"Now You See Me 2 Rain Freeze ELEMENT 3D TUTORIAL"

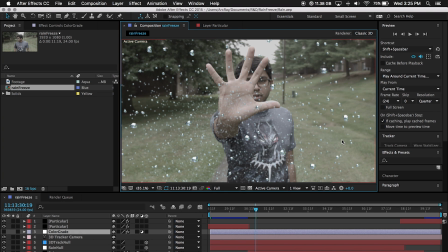0s
Hey, what is up guys? Aditya Saikuma here with ArcRay Studios, back for another exciting tutorial.
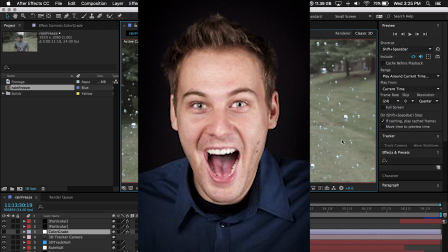6s
Who am I kidding? Not Andrew Kramer. But I think I'm going to steal his tutorial style just because he's an After Effects god.
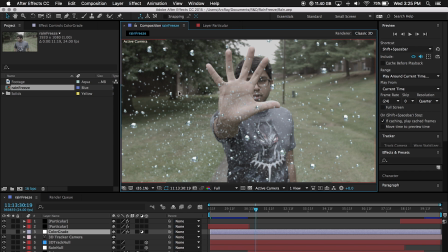15s
Anyways, this is my first ever tutorial, and I thought I would give it a shot, especially with this pretty interesting effect, which I got inspiration from after seeing the Now You See Me 2 trailer. Ridiculous movie, really fun though, and that one rain freezing shot looks really cool, and thought I'd give it a
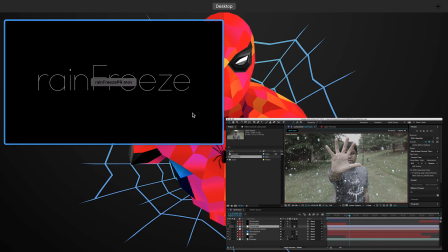33s
shot. So without any further ado, let's take a look at what we'll be creating.
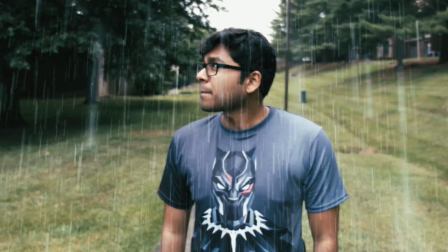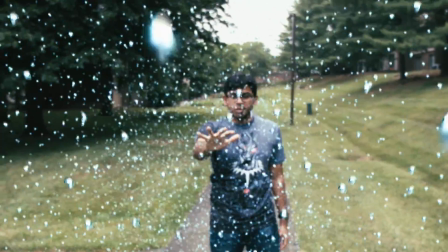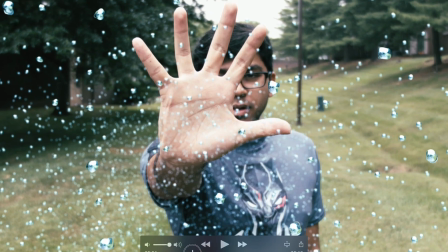54s
Now that right there. That, my friends, is called acting.
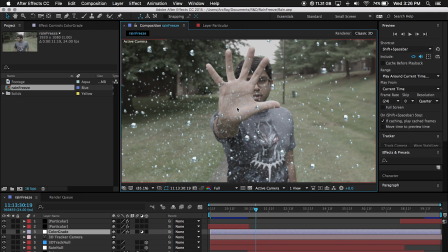60s
Anyways, what you will need for this tutorial is After Effects, obviously, Element 3D version 2.2, and that's really important considering that we need the deform options for the little jiggle,
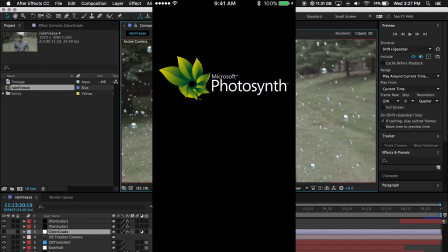73s
and a phone application called Photosynth. It's made by Microsoft.
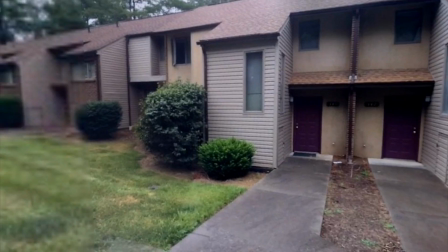78s
I'm sure it's definitely on the iPhone. I'm not sure about Android, but basically allows you to take a bunch of pictures and create a spherical map.
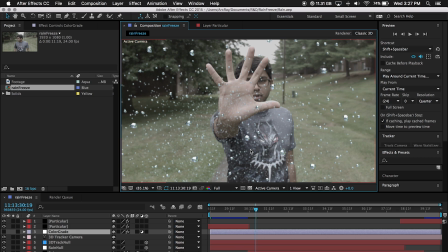85s
And because we're doing water droplets, that's really important considering that we need to reflect the environment properly. So let us get started. I'm assuming that people watching this tutorial have a good understanding of After Effects and a basic understanding of Element 3D. So I won't go slow with all the basic stuff. So we'll get right to the fun stuff.
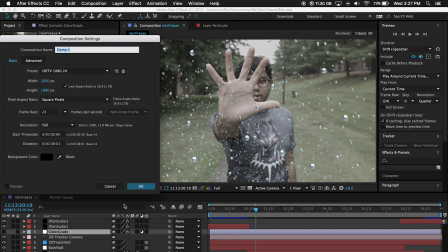105s
So let's create a new composition and begin. And all that looks good, hit OK.
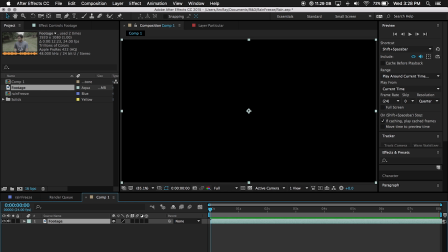114s
Let's import, bring in our footage. And this is the original footage.
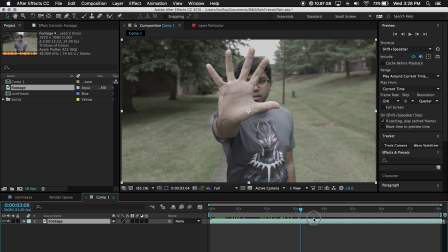119s
Just me being weird, looking around, holding my hand up, and yeah, lots of fun. First things first, let's build our asset in Element 3D.
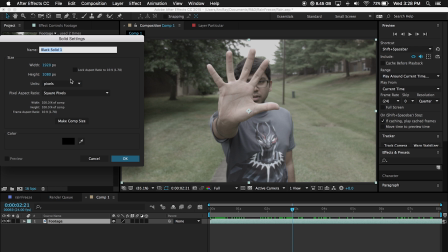130s
So go layer, new, solid, and call it raindrop or something.
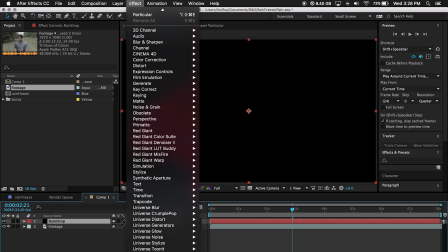138s
Then go to effect, video copilot, element,
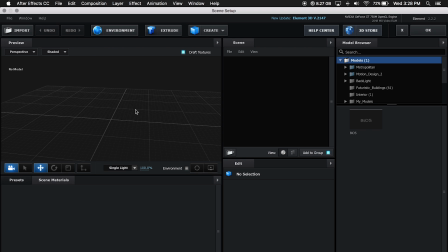144s
scene setup, and we're greeted with this. So the raindrop is actually just a regular sphere.
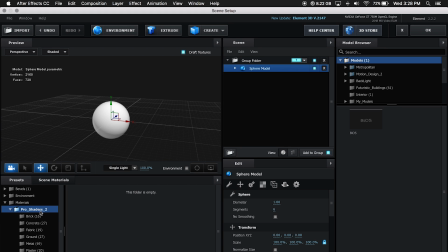153s
And what I did was that I have the Pro Shaders 2 pack, and I went over to translucent, and I believe I used the chill preset. Kind of looks like that. Doesn't look like a water droplet just yet. It's too foggy. But before we change that, we'll go into the environment
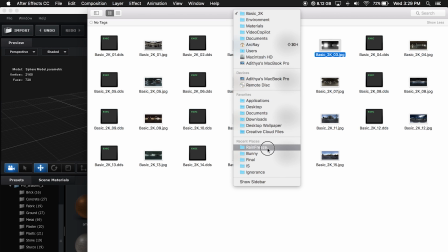174s
and select our environment map. So I have that right over here.
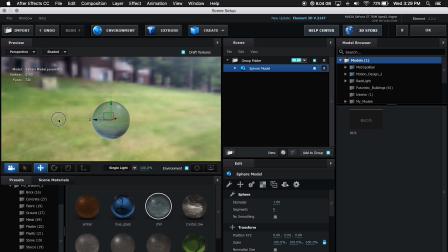181s
So if we turn the environment on, you'll see a nice little image of my neighborhood where I shot this.
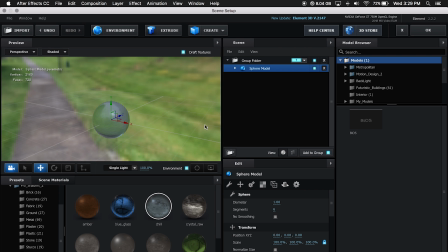189s
So it's starting to look good. Not there yet. We need to make it more reflective. Like, water droplets are very reflective.
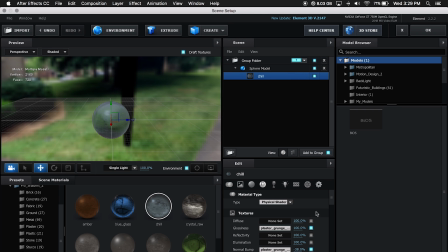195s
So if I go into the shader, I can take a look at the reflectivity. I'll just jack that up, make this really reflective. Still not there yet.
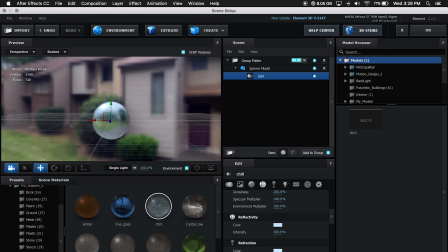208s
I'll also up the distortion for the refraction because water refracts as well. And then I'll go into the advanced settings and just lower the opacity just a little bit, just a smidge so you can see the background through it.
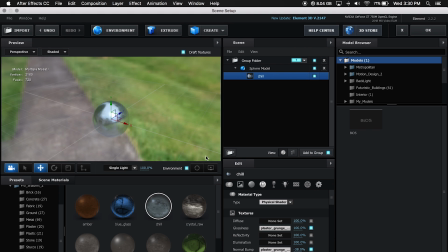224s
And then finally, I'll go into the glossiness here under the texture to bring that down a bit, just a little bit, actually quite a lot. So now if we go around, that starting to look like water.
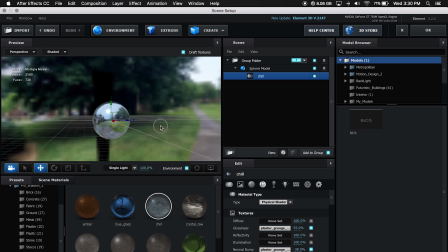240s
That's now we're getting somewhere. So we'll hit OK.